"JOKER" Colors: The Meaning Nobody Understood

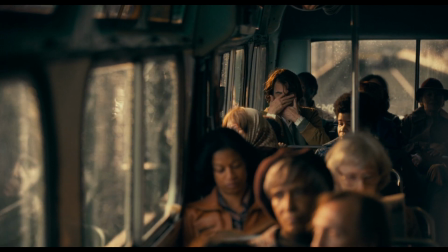8:14 To some extent, that's when his main goal and dream was turned into reality. Everybody laughs, people have noticed him.
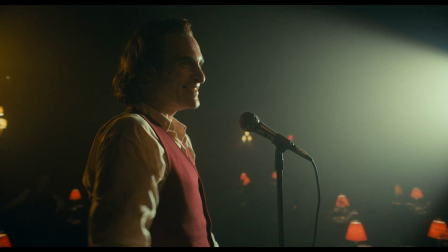8:20 In fact, I think only during these short moments audience can feel truly happy for Arthur.
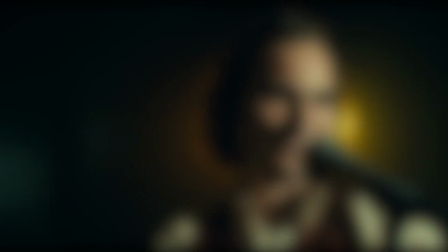8:25 He's recognized, he's loved by Sophie. Also, it might be an exaggeration, it probably is,
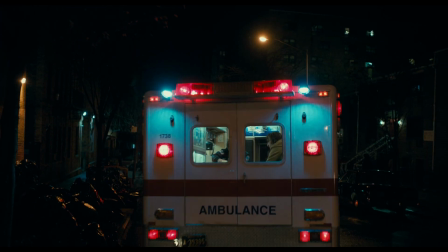8:31 but the red hospital sign and ambulance are the proof that in Joker red color is a symbol of treatment and sanity,
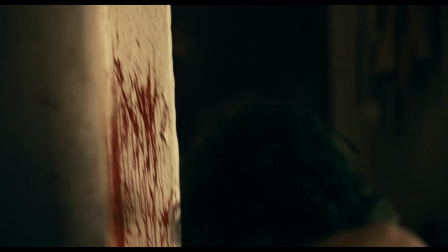8:38 at least until its meaning drastically changes in the second part of a movie.
Why would you do that?
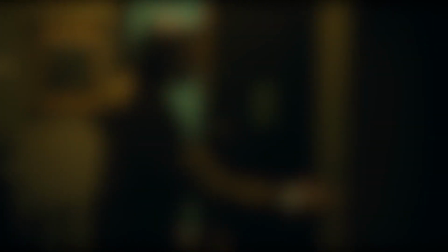8:44 But we will come back to it later. Now let's talk about probably the most crucial color among the trio, the yellow color.
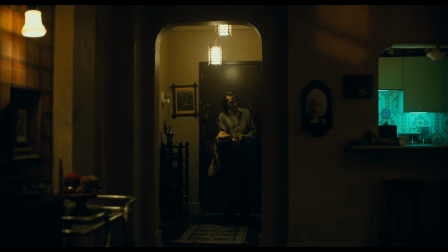8:51 This yellowish sodium vapor hue usually contrasts with the blue.
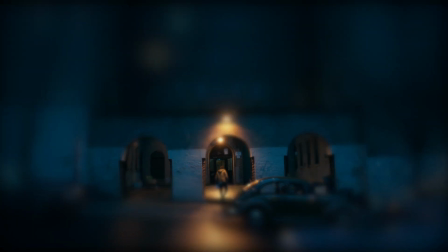8:55 As we already established in the beginning, Joker's movie is about society versus human,
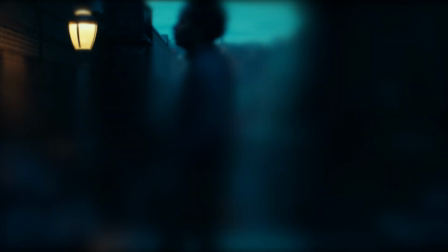9:00 which means that since blue is a representation of society, yellow is Arthur's mind.
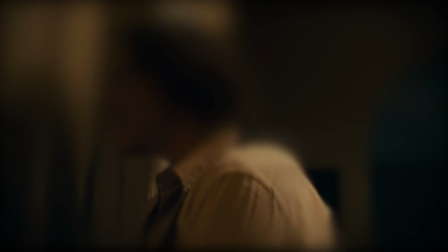9:05 One of the meanings of yellow is insanity,
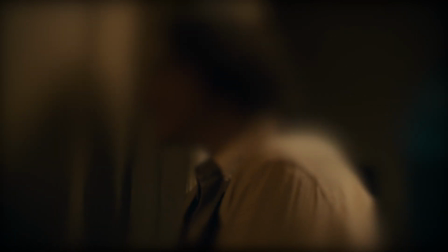9:08 and here it's a symbol of Arthur losing his connection with the reality and his immersion into his insane mind.
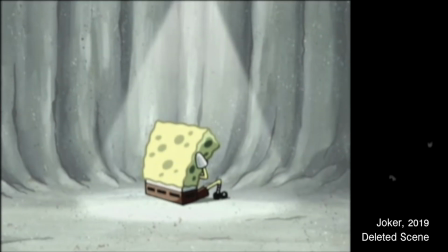9:15 Who do they think they are? I've given the best years of my life to this place and they think they can just fire me like that? SpongeBob?
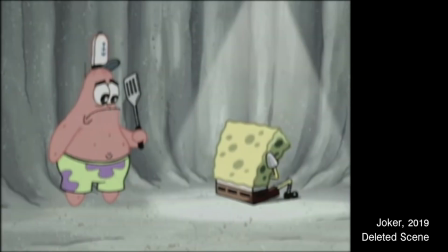9:22 Like trash? I don't think so. Is that you?
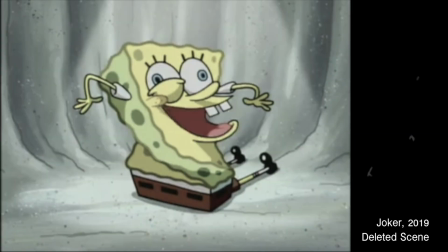9:27 I've been waiting for you, Patrick!
The paradox is that this insanity is also his power, and when we see yellow in the movie, it's usually an indication of Arthur's resistance to society.
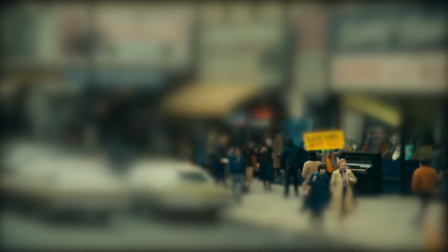9:38 A great example is the yellow sign at the beginning of the movie. Clearly contrasts with the cold tone of the street, and that's because it serves as Arthur's power.
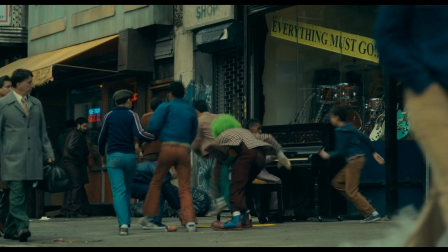9:47 Those kids didn't just steal his sign, but they also broke it apart.
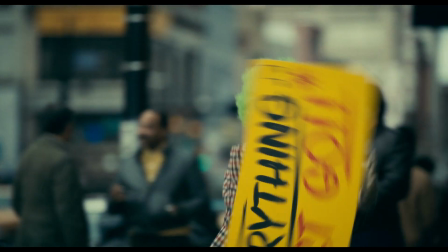9:51 Metaphorically, they destroyed Arthur's strength, leaving him powerless against the city violence.
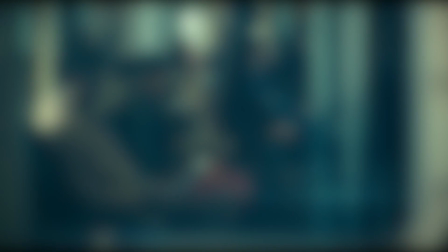9:56 Besides the sign, Arthur usually wears a yellowish hoodie,
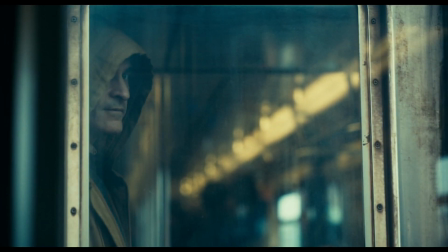9:59 which symbolizes his trial to hide from the outside world, and also him slowly going crazy in his mind.
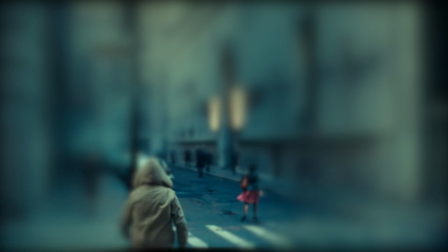10:06 It also creates depth with a blue background and distinguishes Arthur from the society in the eyes of the viewers.
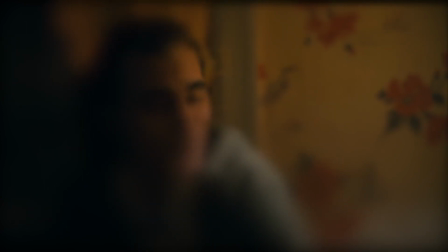10:12 Before we talked about his apartment and the fact that his shared scenes with his mother are tilted red.
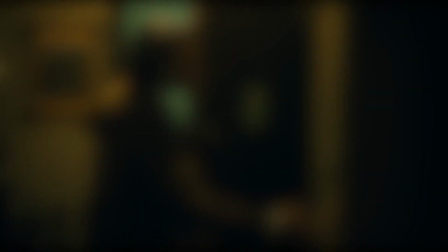10:18 What about the rest of the scenes when Arthur is alone? As you can see, all the other parts of his house are dominated by yellow, and there is a simple reason for that.
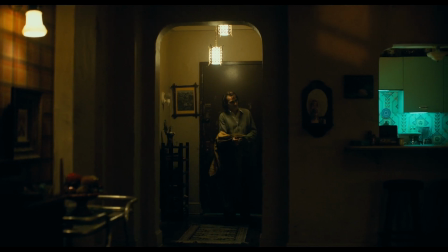10:27 When Arthur is alone, it means he is alone with his mind.
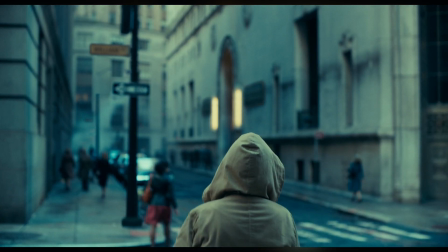10:30 Of course, his apartment serves as a place where society can't reach him, but at the same time, it's a place where he continues to go insane.
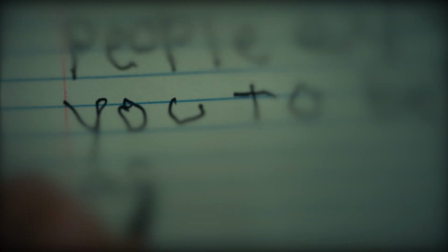10:40 I mean, I don't think that if he treated his house as a place full of love, passion and healing, he would write those kinds of jokes.
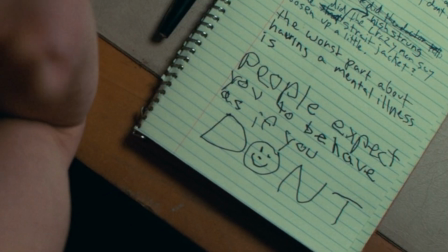10:48 More importantly, there is a tendency for yellow to appear more and more frequently as Arthur becomes crazier.
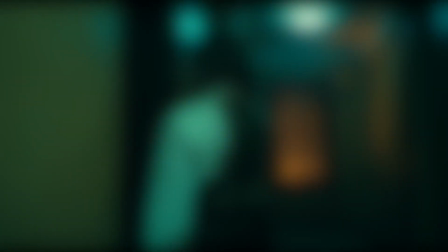10:55 For instance, after killing 3 Wall Street Journal guys, Arthur comes to Sophie's apartment, kisses her,
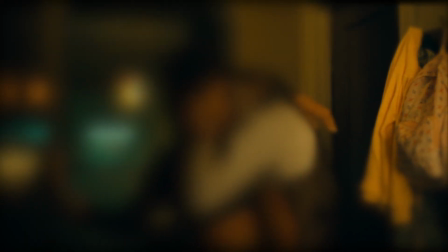11:02 and enters the room full of saturated yellow light, signifying that he immerses into his insanity.
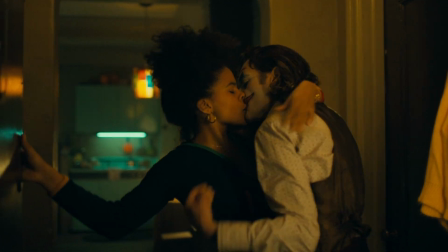11:08 The movie already prepares us for the twist at the end, when we discover that his relationships with Sophie were a part of his insane imagination.
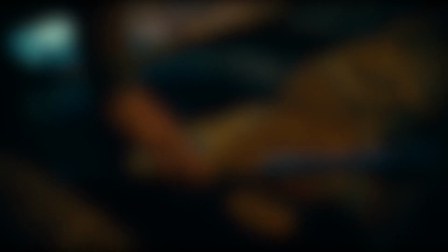11:17 There are many other great uses of this color.
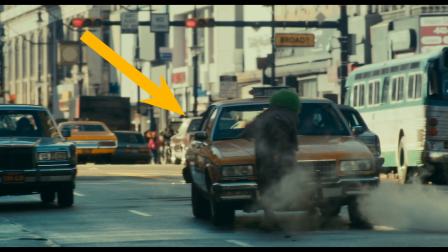11:19 For example, at the beginning of the movie we see the taxi almost hits Arthur, but then later during the police force chasing scene,
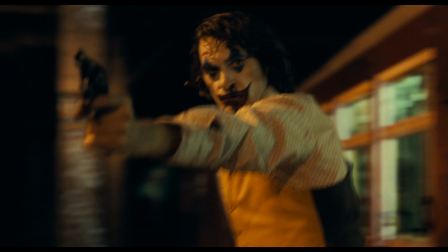11:27 taxi knocks him down, because at this point he already began his path into becoming a Joker.
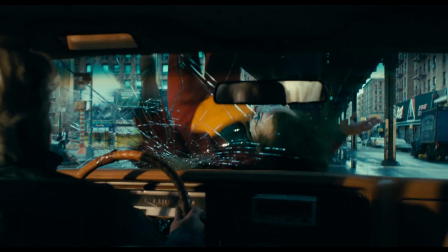11:32 The yellow car hitting him is tantamount to insanity hitting his mind.
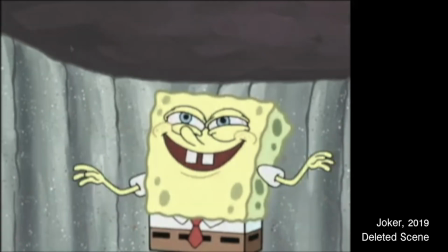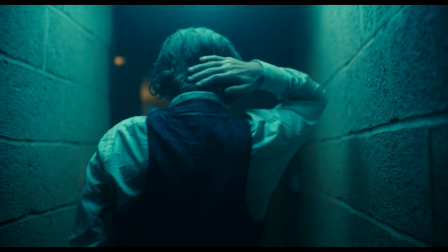11:43 Okay, now we talked about how those 3 colors serve to set a tone of the scene separately,
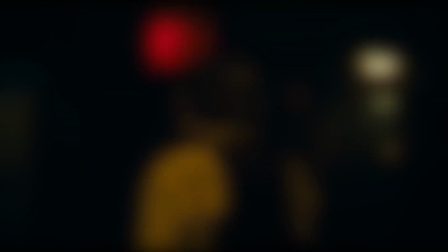11:49 but the real magic happens when all of them work together.
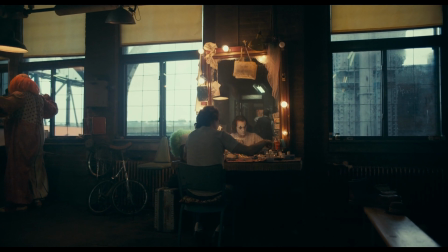11:52 We've already stated that in the first scene of the movie, the blue light coming out of the window is a society, so the yellow lights near the mirror are his powers.
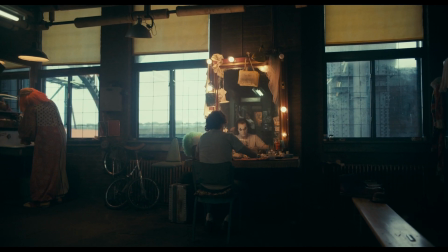12:00 But mirrors are considered to be a reflection of a human soul, so what if I tell you that deep inside Arthur is an insane person?
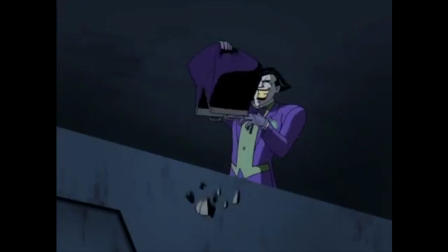12:08 Joker already lives in him, and it is his hidden force.
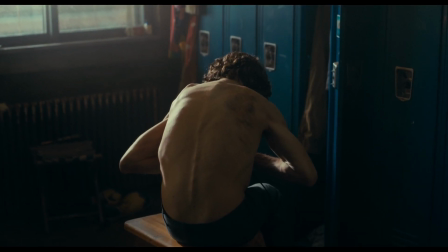12:18 Next to the mirror, there are a bunch of large blue lockers, and in the movie, we can actually see Arthur's hoodie inside one of them.
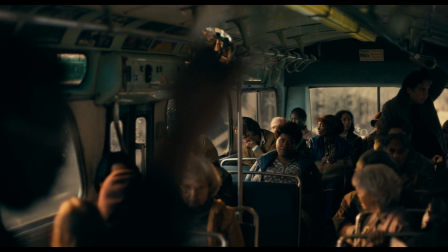12:25 I'm not sure what do you think about it, but I see it as a symbol of society being the one ultimate power that keeps Arthur's strength locked away,
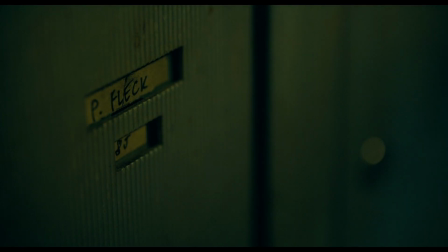12:33 especially considering that at least twice in the movie, Arthur was checking his mail lockers that were empty.
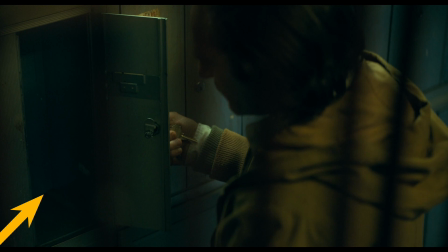12:39 Those represent Arthur's resistance, so by having nothing inside, we can tell that Arthur's power is also nothing compared to the society.
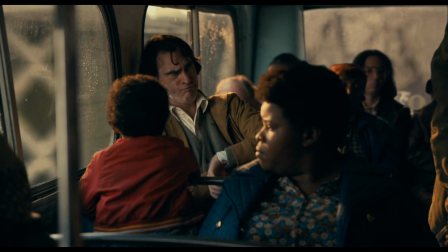12:47 Remember this kid wearing the red jacket? But did you notice that his mom, who says Arthur to Stop bothering my kid. is wearing blue,
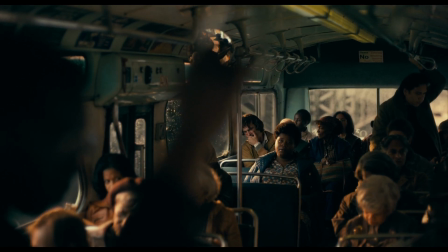12:55 and once she turns her cat against Arthur, we don't see his red jacket in the scene anymore.
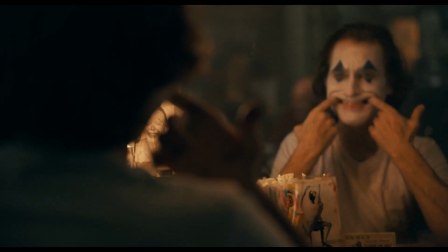13:01 Arthur can't have happiness unless a society like this surrounds him.
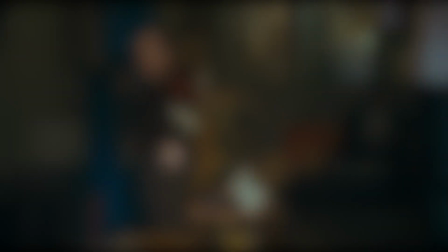13:05 Sometimes the transition between being exposed to society and being alone with his mind is instantaneous, as it was in this scene.
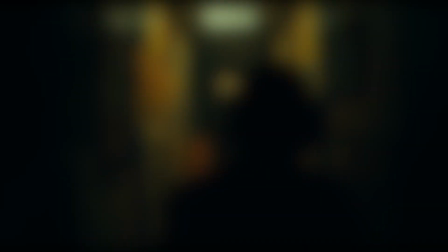13:14 When Arthur loudly laughs while being among his colleagues, but abruptly becomes serious and depressive once he is alone.
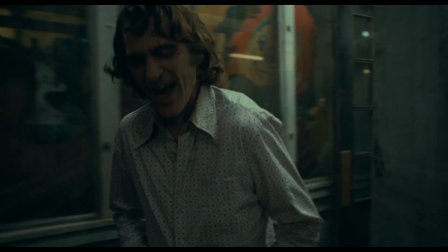13:21 Visually, this transition is illustrated with turning the environment around from blue into a yellow corridor.
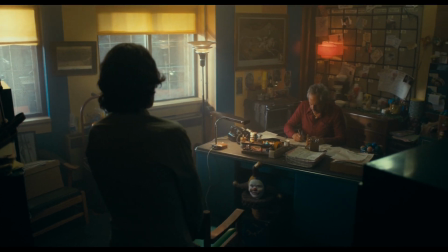13:27 Just a moment later, the office room of his boss is shown in red tones, but once he starts to unfairly blame Arthur, we essentially see the rest of the room.
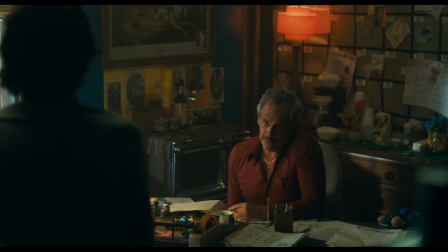13:36 Blue and yellow are dominated. So although his boss has something good inside of him, he is still the part of society as all the others.
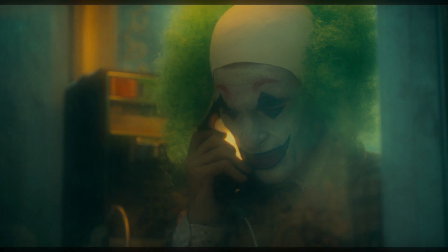13:45 So when he fires Arthur from the job, You're fired! that was Arthur's only strength, he also takes away his power.
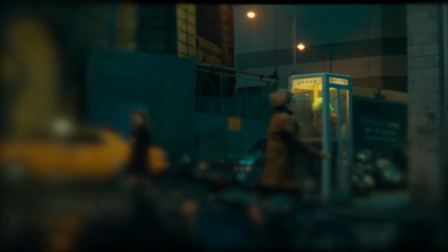13:52 And if we consider this small phone box to be a house where poor Arthur hides from the surrounding blue,
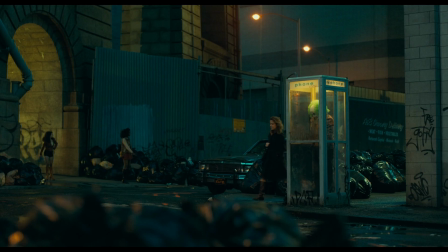13:58 then Arthur breaking the glass of it represents the fact that this time it's author himself who is guilty in the loss of his power. His mistake took away his job. Eventually, the external pressure breaks our main character and leads us to this scene, which I truly love. At this point in the movie, Arthur's already lost his job, his mom got into the hospital,
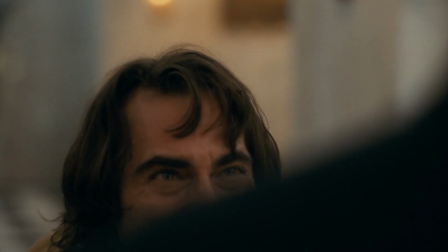14:20 and Thomas Wayne not just refused to accept Arthur, but revealed the potential truth about him and his mother.
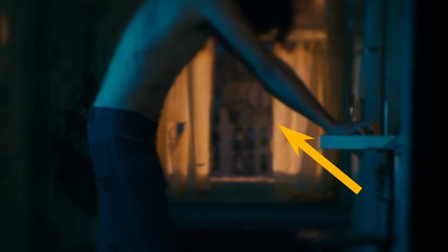14:27 It seems as if all the remaining yellow colors, Arthur's remaining sources of power,
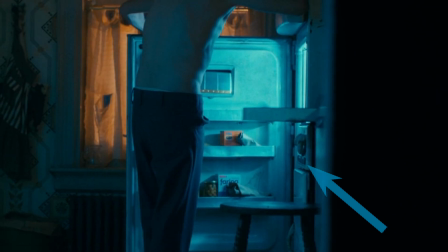14:32 are leaving the room, while his own apartment fills up with saturated blue. Am I the only one who gets satisfaction from this?
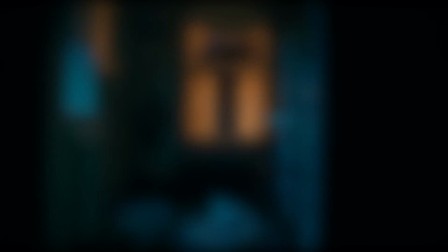14:40 Is it some kind of addiction? Arthur is shown to us half naked.
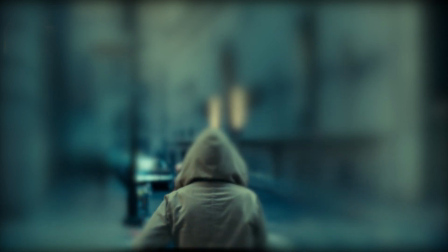14:44 He doesn't wear his usual yellowish hoodie because this realization broke him so much that he lost all his power. So every time when Arthur is shirtless, the film tells us how powerless he is at the moment. Therefore, the last thing that Arthur can do to escape and heal from
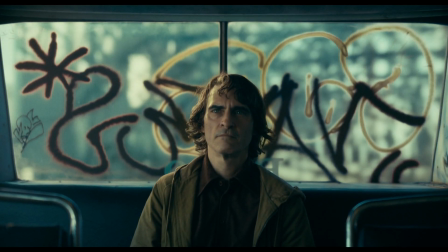15:04 insanity is to discover the real truth by going into Arkham Asylum.
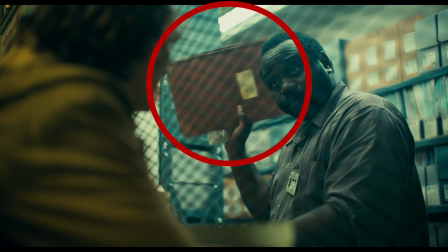15:08 This medicine card of his mother is red because information hidden inside is, in fact, the last thing that could heal him.
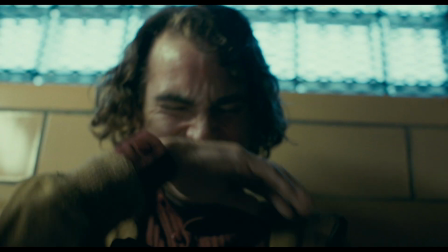15:15 But once the true story is revealed, the medicine card's saturation fades away, it becomes faint.
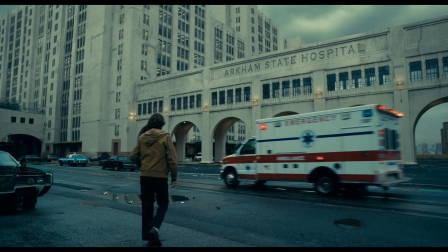15:21 There is no more hope for Arthur. But the movie shows us what the result and truth will be even before Arthur gets the notebook.
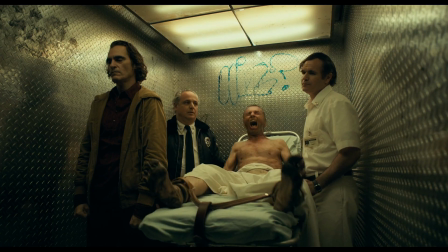15:29 As we know, Arkham is the center of Gotham's insanity, and no wonder that its lifts and corridors are immersed into yellow colors.
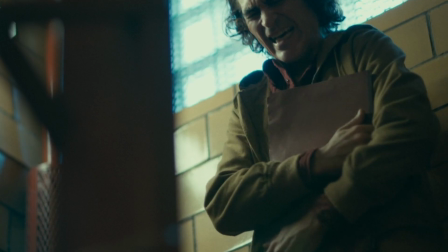15:37 And here Arthur seems to be imprisoned and surrounded by yellow walls. We already know that whatever Arthur discovers here, it will not help him.
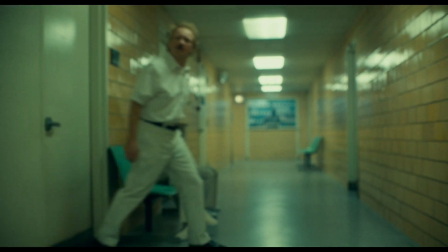15:46 Conversely, it's going to plunge him into full craziness and take away the last parts of reasonable Arthur.
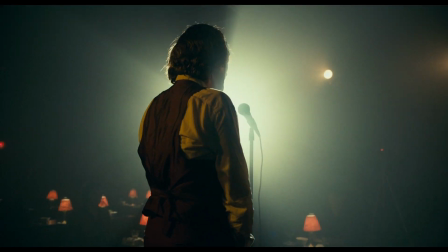15:53 What?
So, if this scene full of red was a peak for Arthur, and this one full of blue was his bottom,
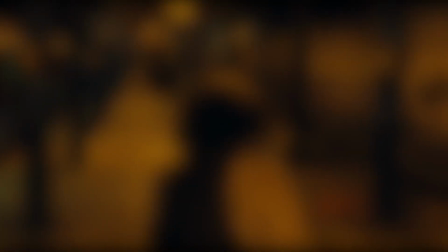16:01 is there a scene full of yellow, and what would this scene mean for his character? The short answer is yes.
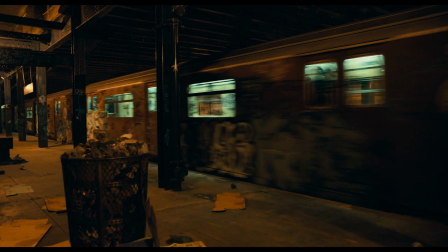16:07 I'm talking about the Wall Street Journal scene.
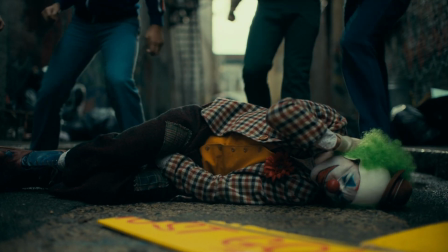16:09 So, just before this moment, Arthur was only getting punches from life, and it explains why cyan tones prevail over others in the first act of a movie.
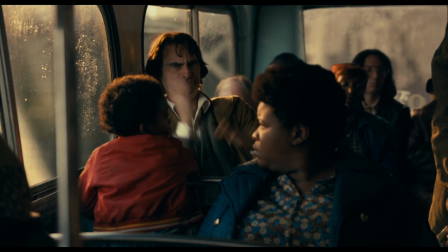16:17 Red and yellow were appearing occasionally, and only for a short time, but then we see this.
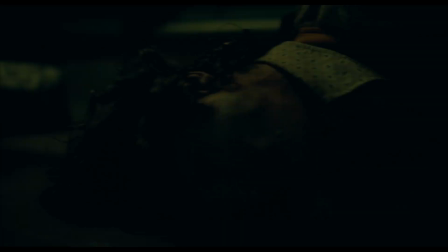16:22 The train's blue lights are blinking as if they were losing control.